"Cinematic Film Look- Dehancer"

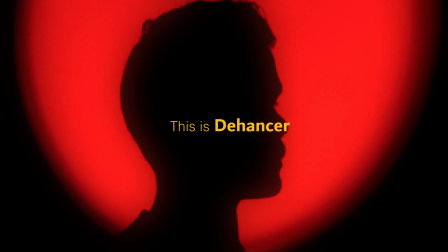This is Dehancer, a film emulation software.
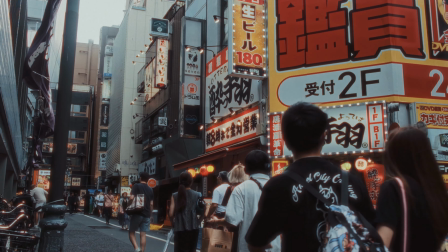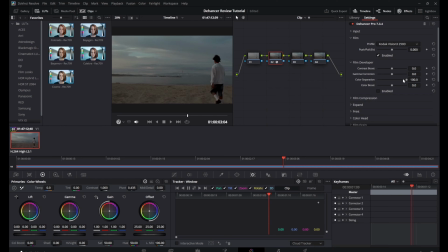I have been trying to push my color grading skills, shooting, experimenting, and learning. Over the past year, I have been traveling across Japan, capturing moments and moods. And somewhere along the way, I have found Dehancer, or maybe Dehancer found me.
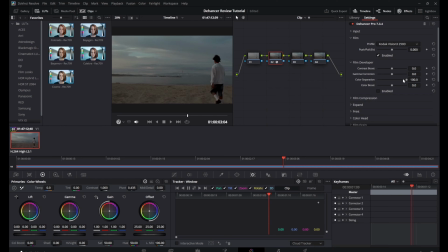I always try to film multiple scenes, so I have enough footage to choose from. Dehancer offers complete range of film profiles, print media, and camera log options. You can load your iPhone, Fujifilm, Sony, or any log footage,
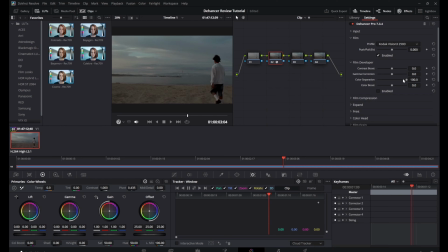and instantly recreate the look and feel of real film, built on authentic film size. It also gives you an extensive range of learning resources to get started with your film profiles and get a deep dive into all the tools and the presets it offers.
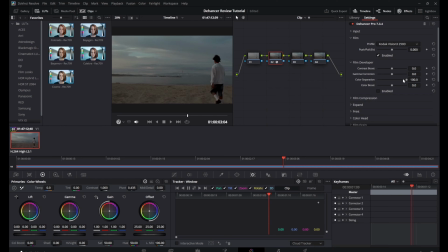Dehancer even has an online editor where you can try all their presets and color tools. Just upload your image, pick from different film profiles, compare the before and after, tweak settings like color boost, tint, temperature, contrast, and exposure.
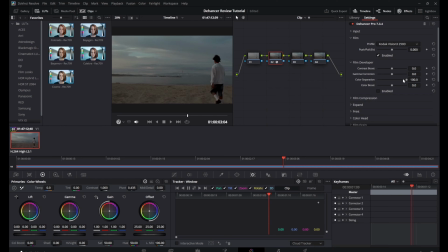And you can even download your final image directly to your computer. This video will be a short and easy walkthrough to take you briefly over Dehancer for DaVinci
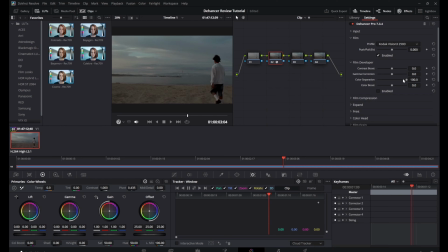after a month of testing the plugin. Stick till the end and check out the scenes I captured in Japan. So let's get started with Dehancer. I've already imported one of my clips.
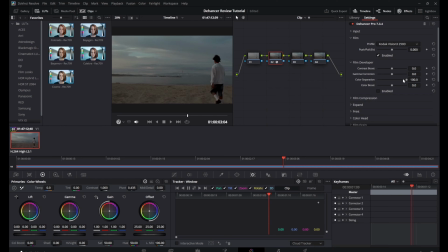It's a Fujifilm X-T5 film profile shot in f-log 2. I'm not a professional colorist, so we'll be keeping it straight and simple. Here is my color space, and we'll just create a couple of nodes.
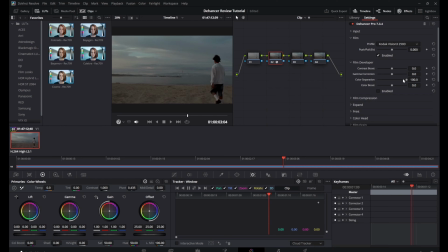We can just start by dragging and dropping the Dehancer Pro plugin over one of the nodes, and you can see it already has the input color profile as X709, and we can change it as per our camera profile, which in my case is the Fuji X-T5 shot on f-log 2.
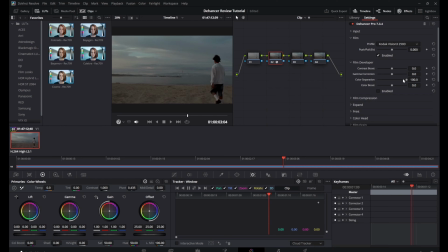You can even expand all the settings, the film developer. I mostly don't use all these settings. What I have been using the most is the film profile, the film print, grain, halation, and the bloom effect.
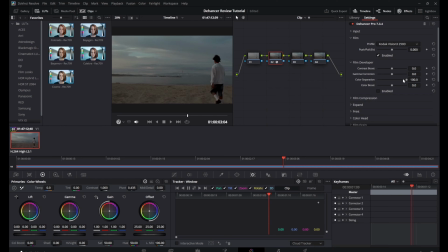You can already see the before and after effect without any film profile enabled. Here I'm using the Kodak Vision 3 250D, which is a daylight balanced film stock.
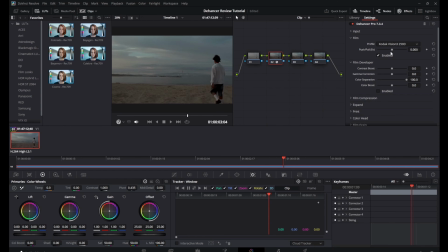It gives me a nice balanced color and smooth highlights without oversaturating the image. Next up, I'm heading to the film developer to fine-tune the look. I'll give it a slight color boost.
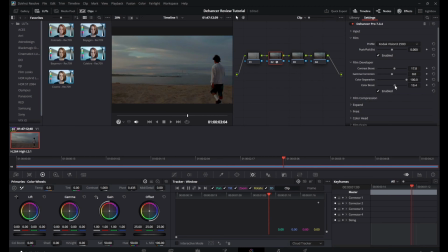I like having a bit more saturation in the highlights, and it helps recover some of the tones in the scene. After that, let's bring in some film grain, a classic touch for that true film look. You can explore different grain profiles.
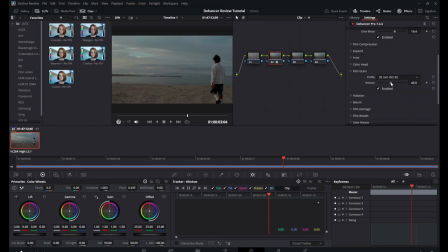They're based on ISO levels like 50, 250 and 500, each changing the grain density and texture.